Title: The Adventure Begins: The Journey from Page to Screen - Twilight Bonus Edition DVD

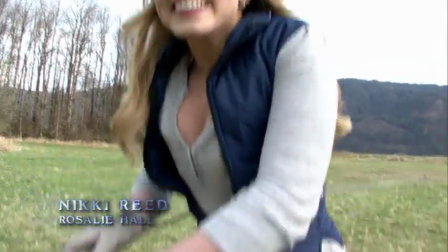2253s
I think I'm laughing because I'm hurting so bad. It hurts so bad. Make it go away.
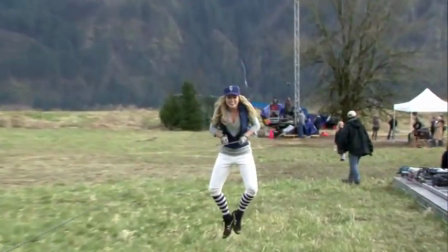2261s
I'm gonna... The running thing was just extraordinarily painful.
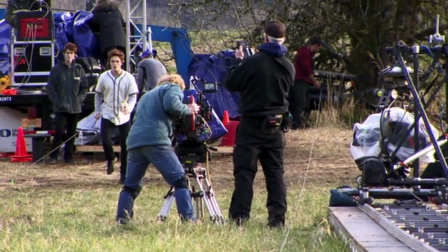2267s
Two, one, action!
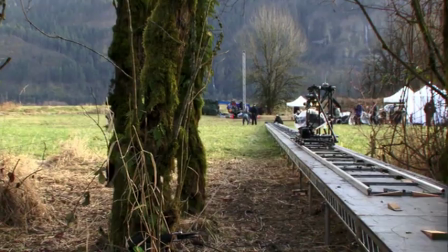2270s
I mean, you do one or two takes, and it's just having your entire weight put on, like, the edge of a nylon strap. Is that it? Just again and again and again. I mean, it's horrible. I think I've got, like, scars. Hopefully, I'll never do that ever again in my life. Trying to have an entire sequence shot over five days means you have to try to have consistent weather over the course of those five days.
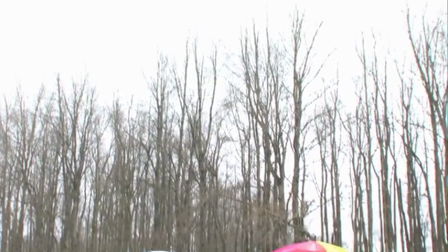2294s
Which has been very challenging, because we've had hail and rain, and it's been freezing,
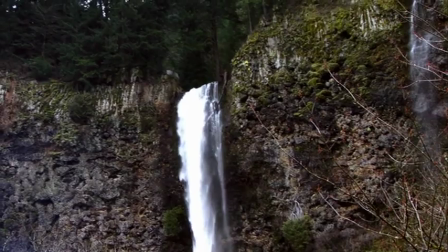2300s
and we're in the middle of these gorgeous mountains, and there's waterfalls everywhere, and there's wigs, and people getting rained on,
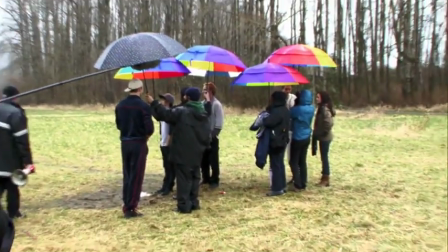2307s
and contact lenses breaking, and just total insanity. Just a little bit of wetness, we're all getting.
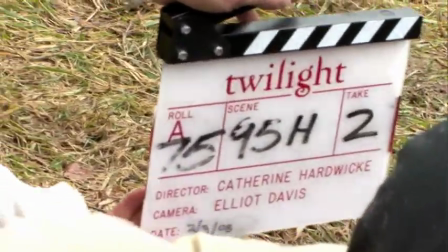2314s
Here we go. And set, and action.
I believe this belongs to you.
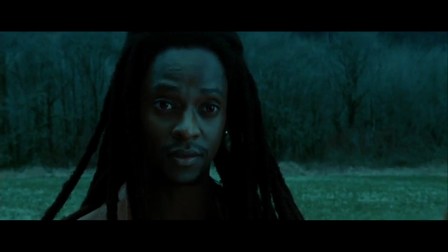2323s Thank you. I am Luron. And this is Victoria. And James.
This is the big scene where the vampire, the nomadic vampires come and meet the Cullen family.
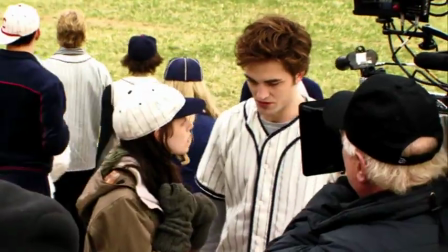2337s
And there's a whole face-off.
I should never have brought you here. I'm so sorry.
Here we go.
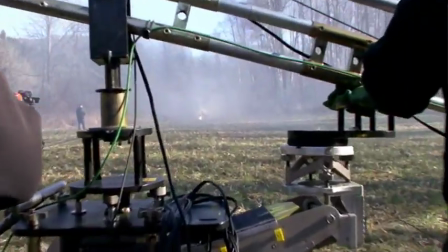2343s
And action.
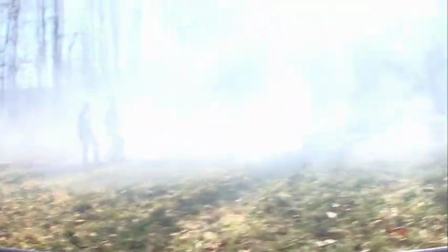Today, we're testing out a gag called the Margic... Margic? Close, but he meant to say the magic carpet. My favorite stunt so far is actually called the magic carpet,
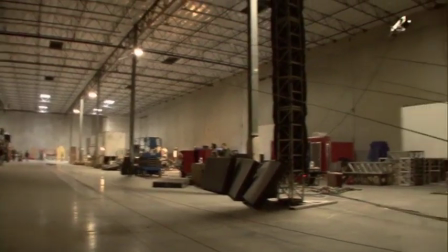2363s
and it's basically a long plexiglass walkway that is pulled by a wench. So, when we're walking on it, it really looks like we're walking 20 miles an hour.
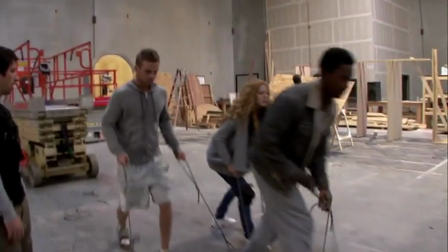2374s
Three, two, one, action.
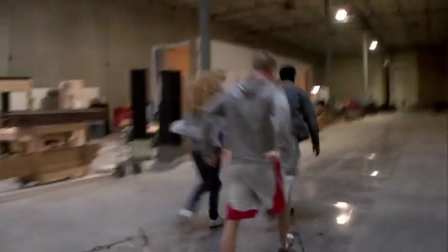We're toning them, like, really fast. If they fall off, it's very dangerous. If you end up, in your peripheral vision, catching the ground that isn't moving, it makes you, like, want to fall down. You just have no sense of balance or gravity or anything. It's amazing. It's really the coolest thing in the world. Somewhere you'll see people who look kind of like us in the same costume, and those are the stunt people they're not using because we can do it.
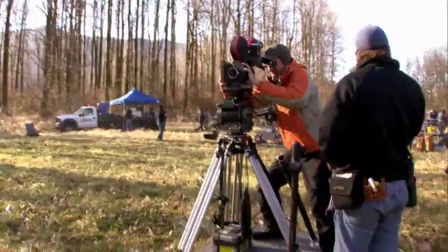2407s
We got skills! Baby! Okay, here we go. I can't find it.
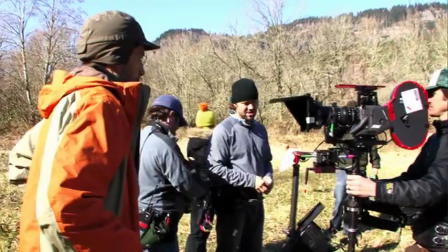2414s
Sit down here and I'm stuck. Okay. Throw it. Okay.
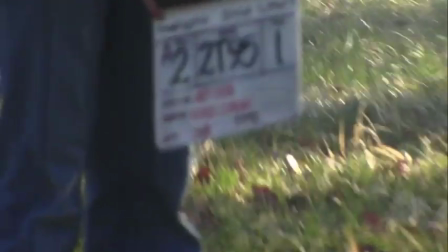2419s
A. B. A. A. Action, Kevin.
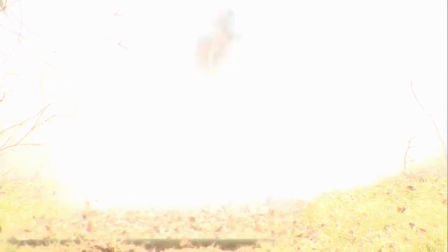2425s
Action.
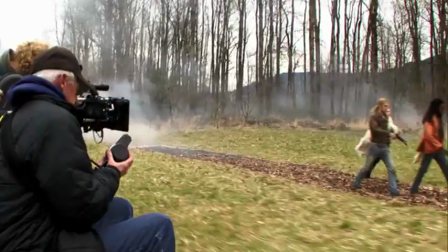Beautiful. I've done some stunt work before, but nothing like this. Nothing like this.
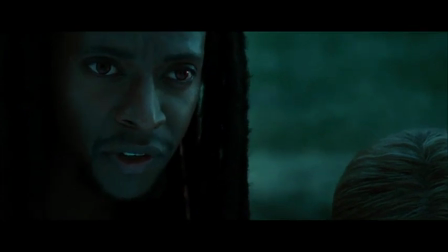2441s I can see the game is over. We'll go now.
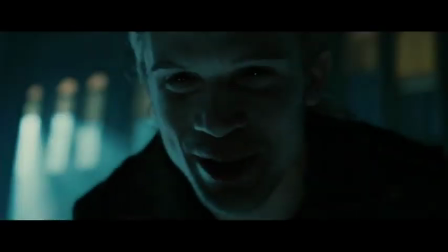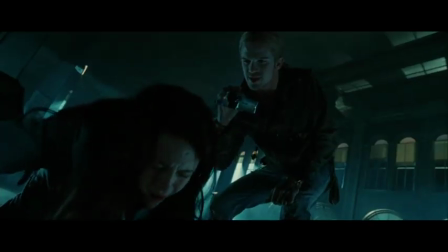2450s Tell him! What are you doing? Tell him! Tell him!
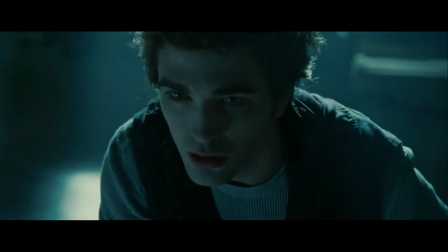2457s
I'm really excited to see the fight sequence. It's a lot more involved than I wrote it, which is exciting to me because there's some things that you're limited in when you're working in print and things that you can only do visually.
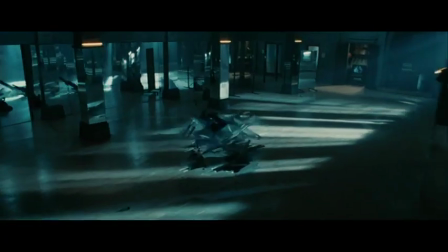I kept reading the scene several times because I really wanted to see how do you kill a vampire? What are the exact details? How did the action go down?
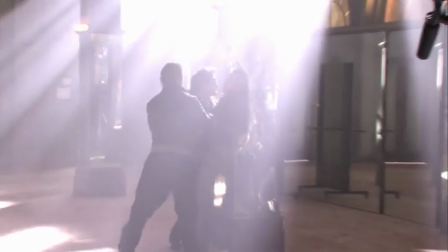2481s
And I thought, let's really see it, let's get into the action, let's make it visceral, let's make it really alive.
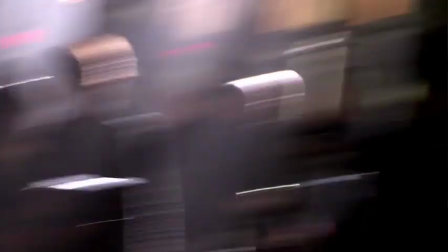2490s
Ready and action.